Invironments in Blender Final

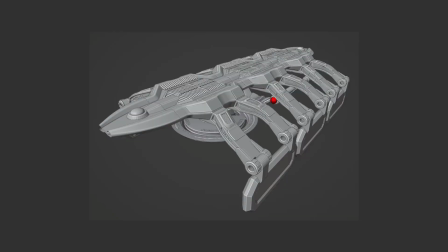[4:11]
Here's one I was hired to produce, for a client. It's basically a space station for a Constitution class style enterprise, and by itself it looks interesting, but then we want to bring in an environment, and there we go.
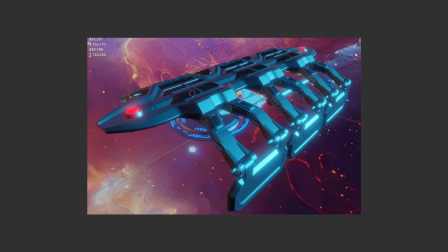[4:28]
So we got the background as if it's in space, and of course the lighting that represents the particular location, spatial location that this space station is going to be placed in, or has been placed in.
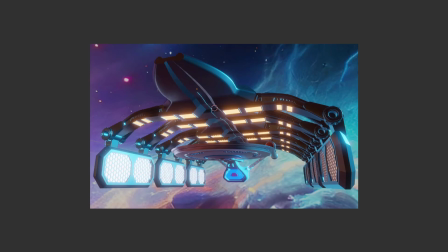[4:43]
Show you another example. We can see another example of the starship within the space station, which kind of helps tell a story. In other words, what is this space station? Why is this space station? Oh, the space station is in space, and it's there to service other starships in some capacity.
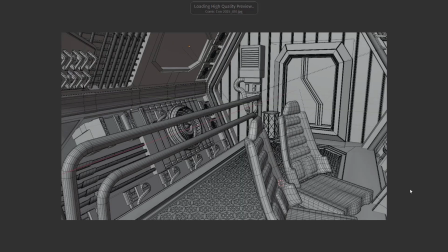[5:01]
All right, so let's look at another example. Now we got an interior here. All right, we have an interior, and it's love the detail, love the textures, but it doesn't really tell a story, right?
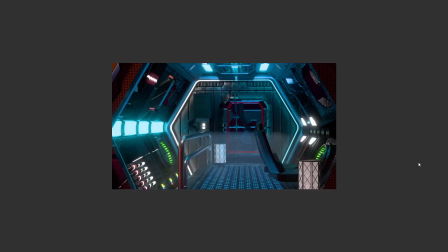[5:19]
Okay, so as we move forward, we see another version of the interior. We add the color, some of the lighting details. Okay, that helps to sell the scene a little bit.
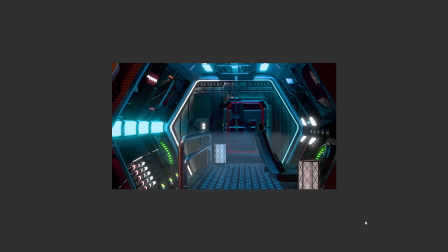[5:32]
It's starting to say something. It's like it's some type of an environmental module in an inhospitable environment that preserves human beings, so human beings can continue to study and work.
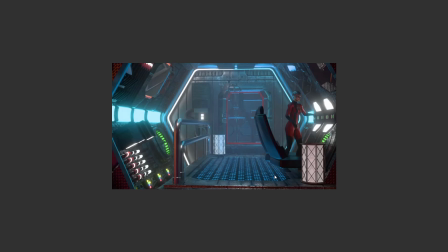[5:47]
And now we add that glue. Remember that glue, the atmospheric haze right there. So that really helps sell the scene. Okay. Then we bring the character in there as well. The atmospheric haze does two things.
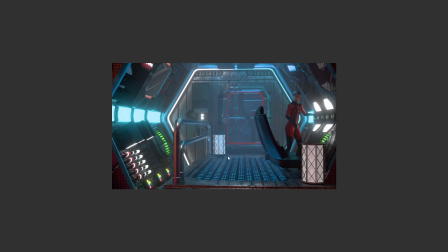[6:02]
Helps to glue the all the little visual details together, but it also numbs down the background so that your focus is on the character or the foreground objects.
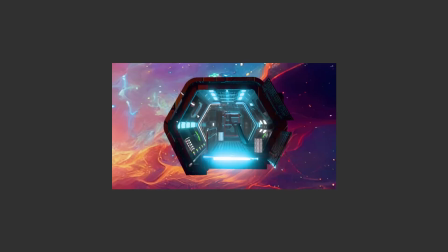[6:16]
Here's another example of it within a space, just kind of showing the client a combination of the interior and the exterior HDRI lighting image that's wrapped around that giant sphere around your 3D scene.
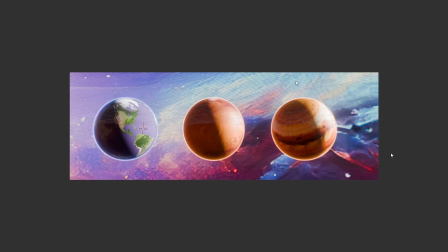[6:33]
All right, here we go. Now we got planets here, something I did for a client, and it's the same concept. So the planets are the subject. We have the background, which is the nebulous gases all around the planet, and then we got that atmospheric glue that kind of glues the whole scene together.
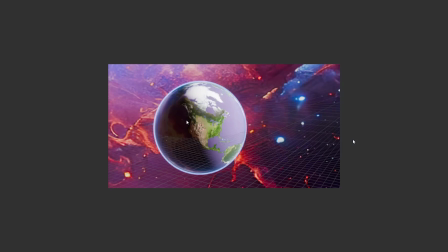[6:54]
And if I go forward, we have another example. We have an Earth-like planet using the same concepts.
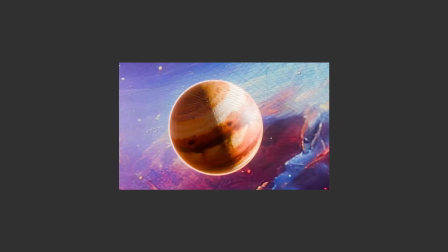[7:02]
We have a Jupiter planet, and again using that same concept of a background, your main subject with the background as well as that atmospheric haze. And then something of Mars, I believe is what this is.
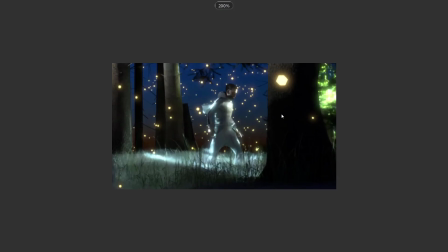[7:17]
And same concept here. We've got a character in a foresty scene. And, this is basically a screenshot or basically a frame from an animation.
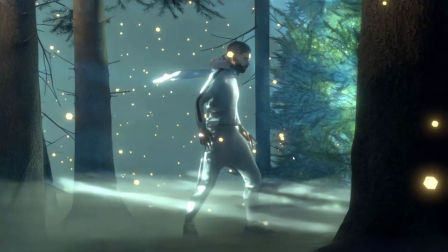[7:31]
And if I move forward, you can see the glue, right? The atmospheric haze, which creates some of these streaking lighting coming through.
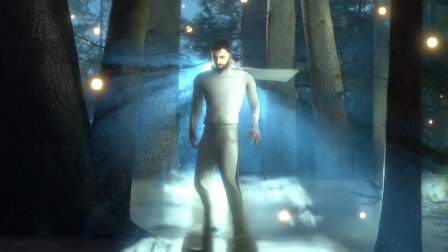[7:41]
Adds a little more interest to the piece. Have another view of the character.
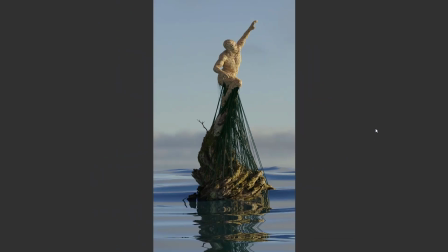[7:49]
And here's one of my favorites. So basically, this piece was created in Blender and then detailed in ZBrush. And we see the cloud background, the sky background.
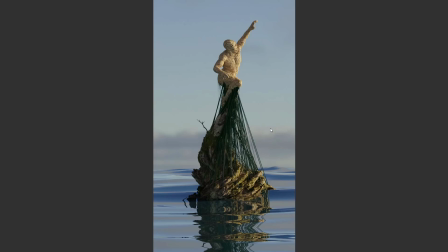[8:04]
That's going to be our HDRI image, stands for high definition resolution image. So that we've got all that lighting and luminous details is lighting the entire scene.
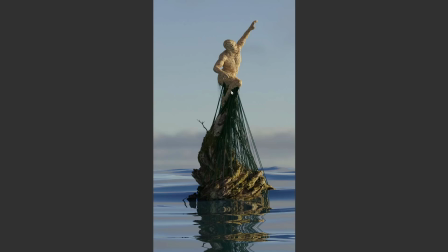[8:18]
Got a little bit of a water down here in the bottom, and of course our character emanating from this stone structure. I call this piece Tied to the Abyss, but if I move forward, I want to give it a little more character, so I add the atmospheric haze to it, and now our focus is more on the character and less on the background and less on the reflections. As we move forward, there's the final piece with the actual character, okay, with the atmospheric haze, and which is working as the glue to kind of solidify all these little details into a conceptual scene.
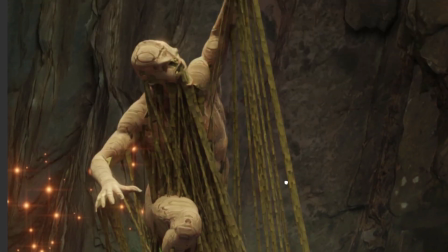[9:01]
So if I get in a little closer, you can take a look at it up close.
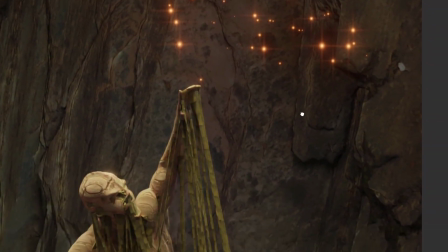[9:06]
Little abstract character. We've got little firefly sparkly effects, which is part of the atmosphere,
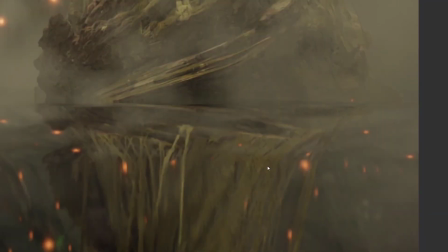[9:15]
and of course the water down on the bottom here.
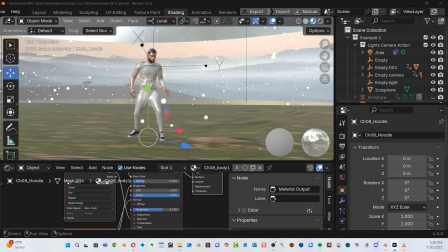[9:20]
Okay, so now let me share with you something that we're going to look at next. We're going to look at how I actually pull these things together, how I'm thinking, how they're organized.
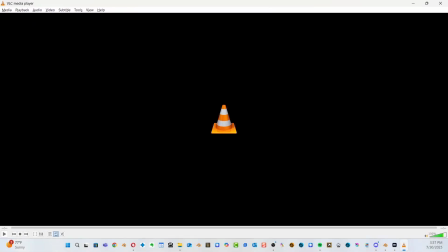[9:31]
But let me first show you the actual video that I use for this particular piece.
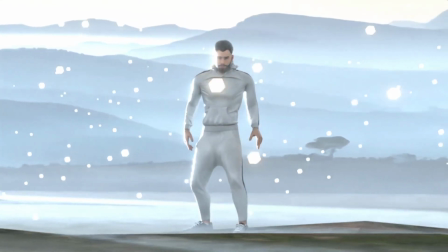[9:39]
All right, so did a quick little video, short period of time right before the con.
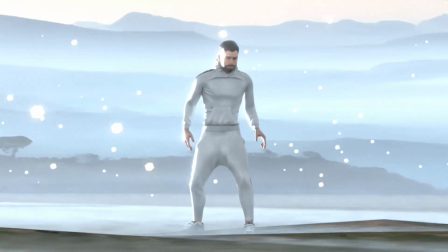[9:45]
And again, I got a character. There's my character, front and center.
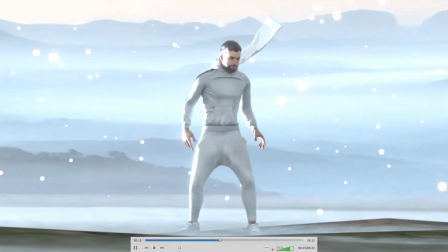[9:51]
I wanted to get this
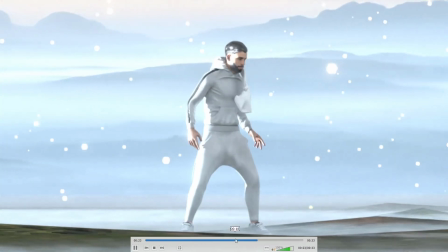[9:57]
effect where movement in the background is separated from the movement in the foreground, and
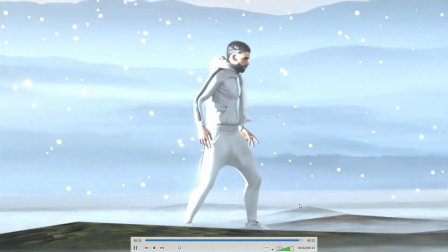[10:05]
there's techniques that I use to get this particular style of effect.
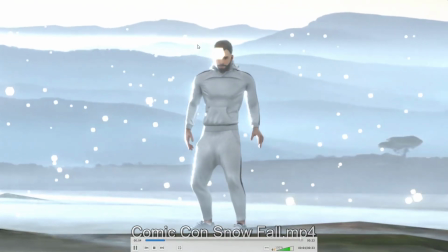[10:12]
Got a little bit of the glowing snowflakes around them,
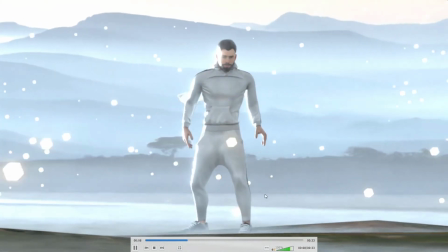[10:15]
and of course the atmosphere that's all the way around their character, including as part of the background.
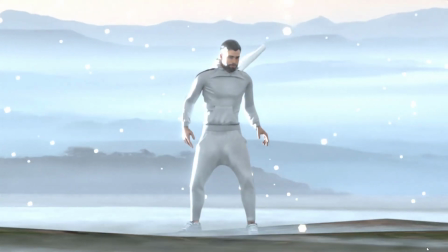[10:21]
So this example I'm going to show you in Blender, but I'm going to show you, this is going to be kind of like the quick and easy,
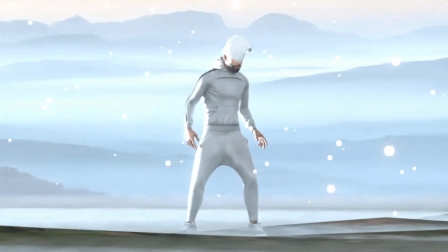[10:27]
fast way of creating an environment. Okay.
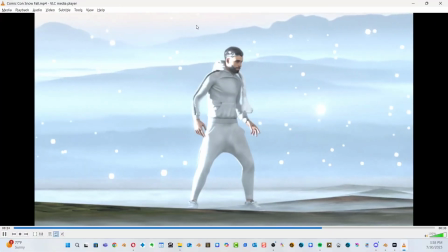[10:32]
All right. So let's get inside of Blender and let's go play around.
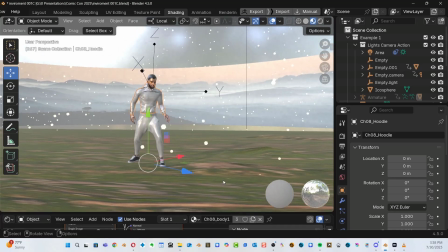[10:37]
All right. So here we are. Here is the scene inside of Blender. Let's pull it back a little bit and take a look at it all.
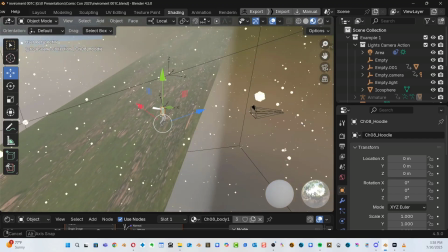[10:46]
This is what you're actually seeing. They're simple little staged objects.
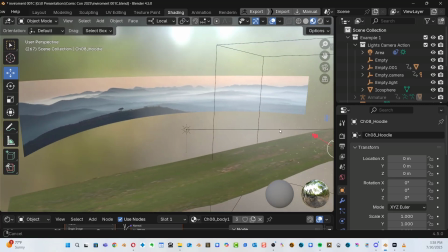[10:52]
Now, the background isn't a mountainous scene that I created in Blender,
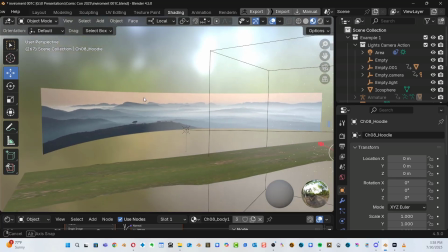[10:57]
although I could have, and I'm going to show you an example of that after this. But this is an easy one where I actually took a panoramic photographic image
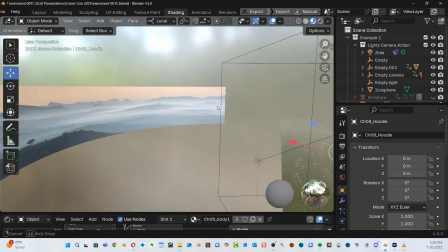[11:07]
and actually pasted onto a curved plane.
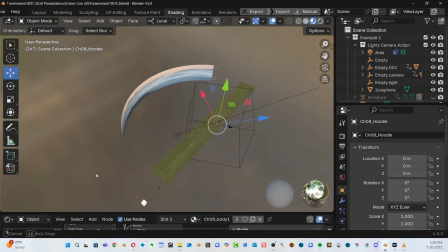[11:12]
It's just a curved plane. On that curved plane,
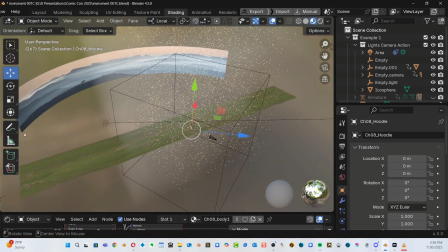[11:19]
after I took a panoramic, stitched it together in Photoshop, laid it on top.
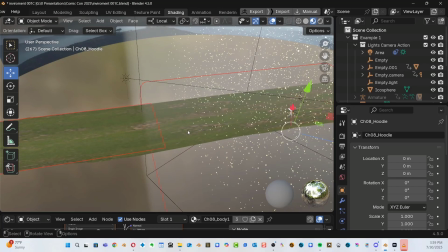[11:28]
Then I decided to create the grassy or the ground area which the character is standing on,
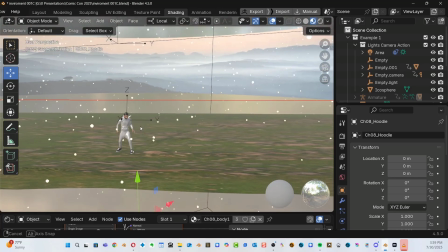[11:36]
and I made it long enough so that as the camera is moving right to left, I can it's going to have some.
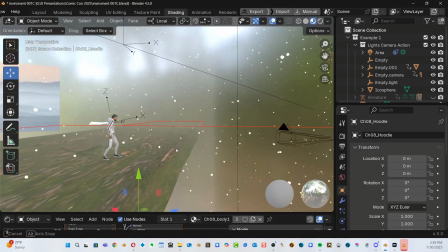[11:42]
It's always going to have some of that foreground showing or is evident in the scene.
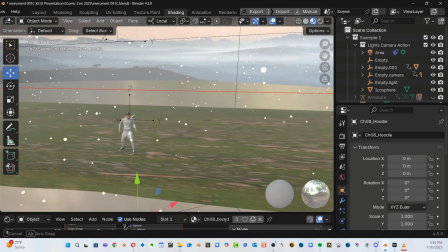[11:47]
And then there is my character right here. Okay. Now I'm in scene view where I'm overlooking everything.
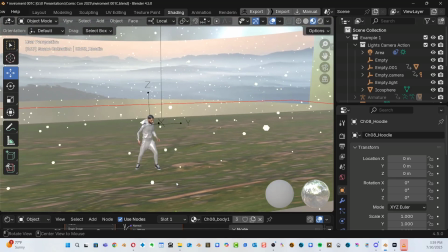[11:54]
So again, character or foreground or background,
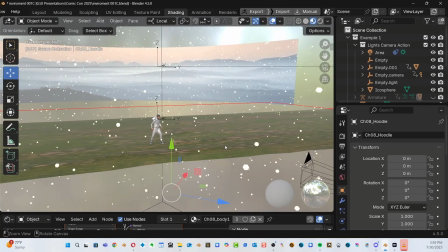[12:00]
and then we haven't, and then the glue.
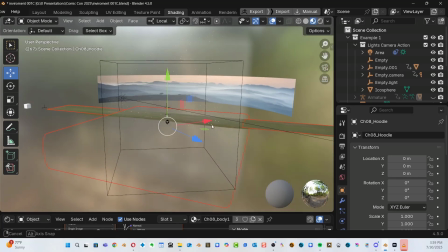[12:04]
If we kind of pull way back here, you see that light little rectangular box there?
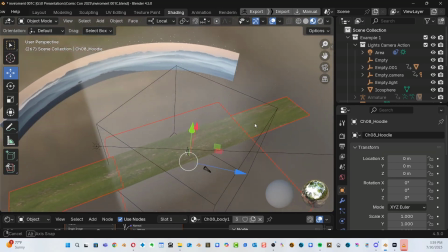[12:11]
That's the atmospheric haze. That's the glue.
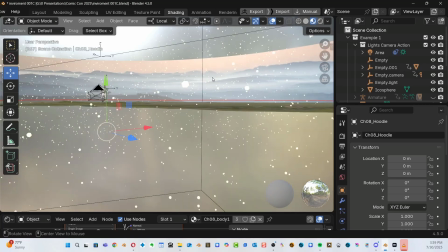[12:16]
All right, so it's creating this nice little atmosphere that's giving you a sense that the background is way in the distance.
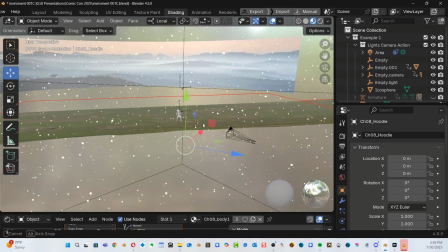[12:24]
Now I'm not viewing this through the camera right now. There's my camera right there.